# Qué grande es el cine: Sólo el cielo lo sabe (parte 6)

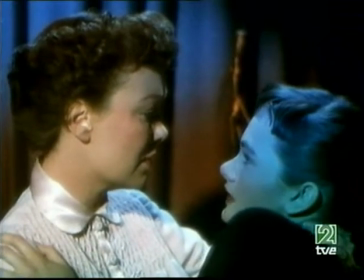Y aquí lo mismo, el gran drama, es que lo que me gusta, sí, tu padre era muy bueno, pero es que este chico tiene 25 años y es maravilloso,
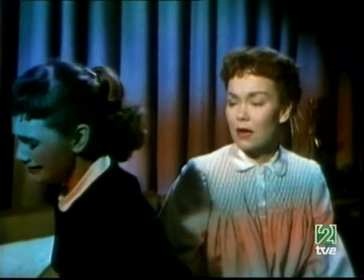pero sin ser alguien que pueda llevarlo eso por el lado del desenfado,
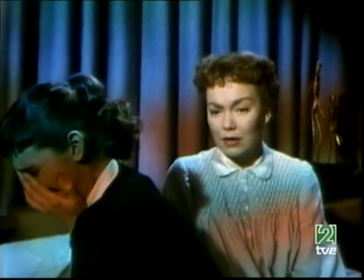del humor, no, no, del lado trágico, no puede hablar con su hija, de mujer a mujer. Es que ser que además eso lo acentúa con la puesta en escena tan expresionista, es que es una de las películas más oscuras, es decir, es una película ahora mismo...
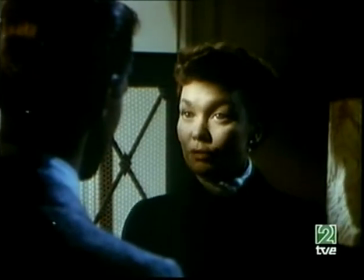Sobre todo la etapa invernal es en que... Es que en la casa En esa casa siempre hay oscuridad,
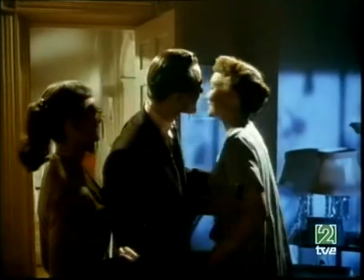hay cantidad de planos rodados al contraluz con el perfil de su amiga y ella delante de la ventana, de los hijos,
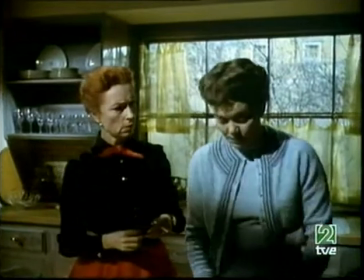hay muy poca luz en esa casa, esa elección deliberada, y cuando van al molino tres cuartas partes de lo mismo,
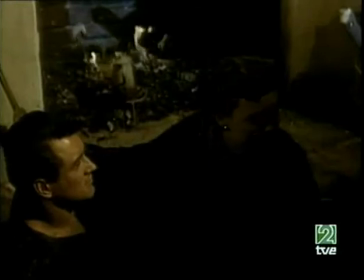entonces eso acentúa de tal forma que si le hubiera dado un giro, eso se transforma casi en un thriller psicológico,
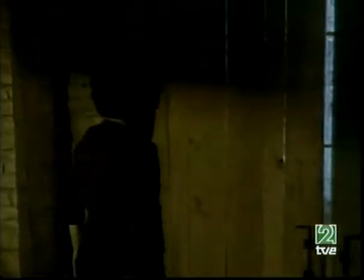esos thrillers de los años 40 de Hitchcock, por ejemplo,
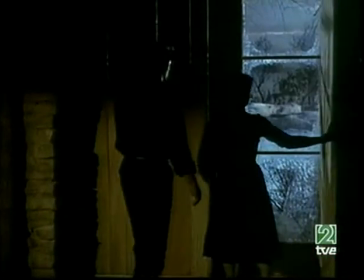de Recuerda, de Notorious, de todos estos. del mundo de Joan Fontaine, mental y tal, ¿no?
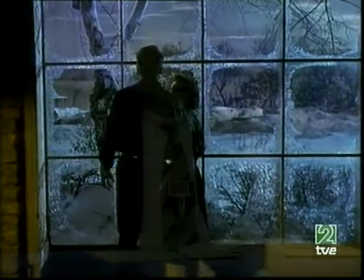Y en honor a ellos, y para esa época del Star System, a veces tienen media cara, sombras, y de espaldas,
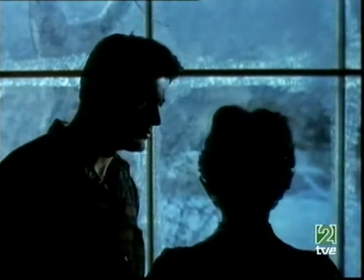por ejemplo, hay un brillo en los ojos nada más, es toda una iluminación distinta,
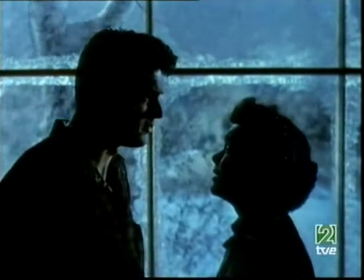claro, es una herencia muy clara del expresionismo, y está iluminada como un thriller.
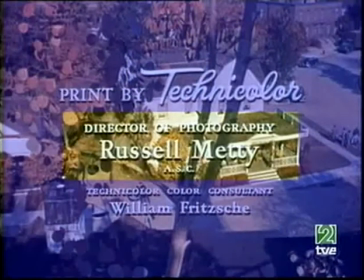Y el trabajo de Russell Mettie, trabajando con el tecnicolor de la época, que es un tecnicolor maravilloso, es fantástico, porque iluminar,
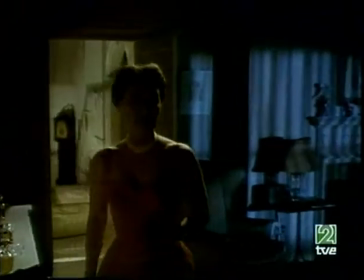eso lo sabes tú mejor que nadie, Eso debía ser extraordinariamente complicado porque es que te mete en la oscuridad pero algún foco de luz,
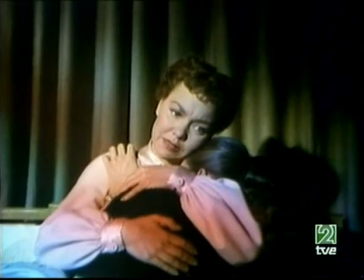la pelea, la discusión entre la hija y ella tiene una serie de colores porque ha colocado un ventanal con varios colores y aquello casi parece un viaje de LSD,
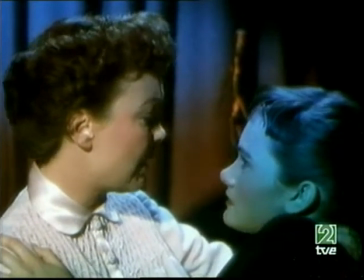del psicodélico, porque son una serie de artificiosidad y deliberadamente artificial en esa habitación de la hija. Es una película muy, muy difícil. Esos símbolos, como las hojas del otoño que caen y van pasando unas sombras de hojas.
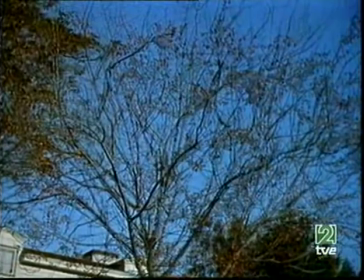Todo el mundo de la madera siempre produce esa cosa inquietante. Twin Peaks era un mundo de madera. También esos pueblos donde está la madera. Acuérdate del arranque, que es un poco lo que estabas diciéndonos tú en la introducción tuya, de Terciopelo Azul. Todo es idílico, maravilloso, la bandera, los bomberos, la estaquita blanca y de repente baja la cámara y bueno, eso es un horror. lo que pueda ir por debajo, que sería esto. Bueno, ¿cuál es el plano que a ti más te gusta? Como es muy cortito, mi tesis es que, como tú dices, el estilo es básico, la puesta en escena es el estilo, es decir, la manera de mirar las cosas y de reflexionar como lo cuentas, pues yo la despedida casi definitiva, en torno a la hora y cinco minutos de película, cuando queda como media hora o algo por el estilo, cuando ella se despide, y dice, lo nuestro determinado es,
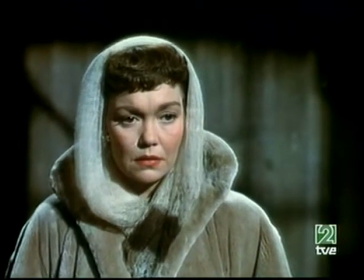Si lo monta porque son muy rápidos creo que da idea, es un plano medio de Weyman diciendo lo nuestro ha terminado,
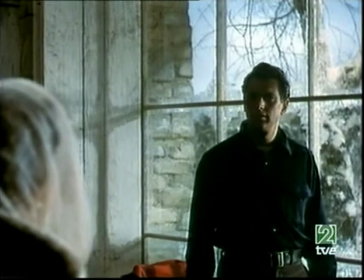es un plano general de la puerta del molino cerrándose en mitad de
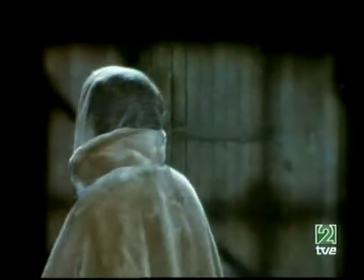la noche o de la tarde y un primer plano de Hudson avanzando hacia la cámara.
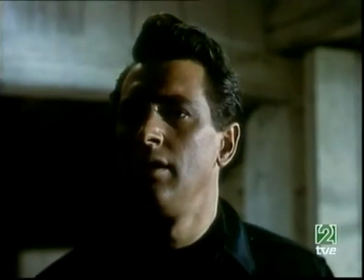O sea, esa elección de puesta en escena a mí me parece que es la marca de fábrica de Douglas ser alguien que cogía la convención y nunca lo rodaba convencionalmente. Para ti, Jotty, ¿cuál es el momento de la película que más te gusta? Pues por sacar a colación otra vez esto, pues el momento en que el melodrama se distorsiona y aparece esa televisión,
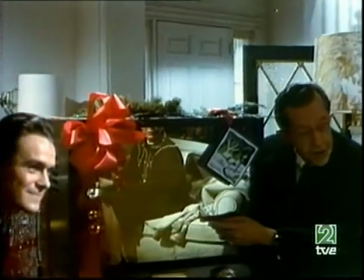esa imagen de ella, anunciando que años después era un ser peligroso. Eso yo creo que... Me gusta mucho. Me gusta. Y para ti, Jorge, aquí es un momento de la película.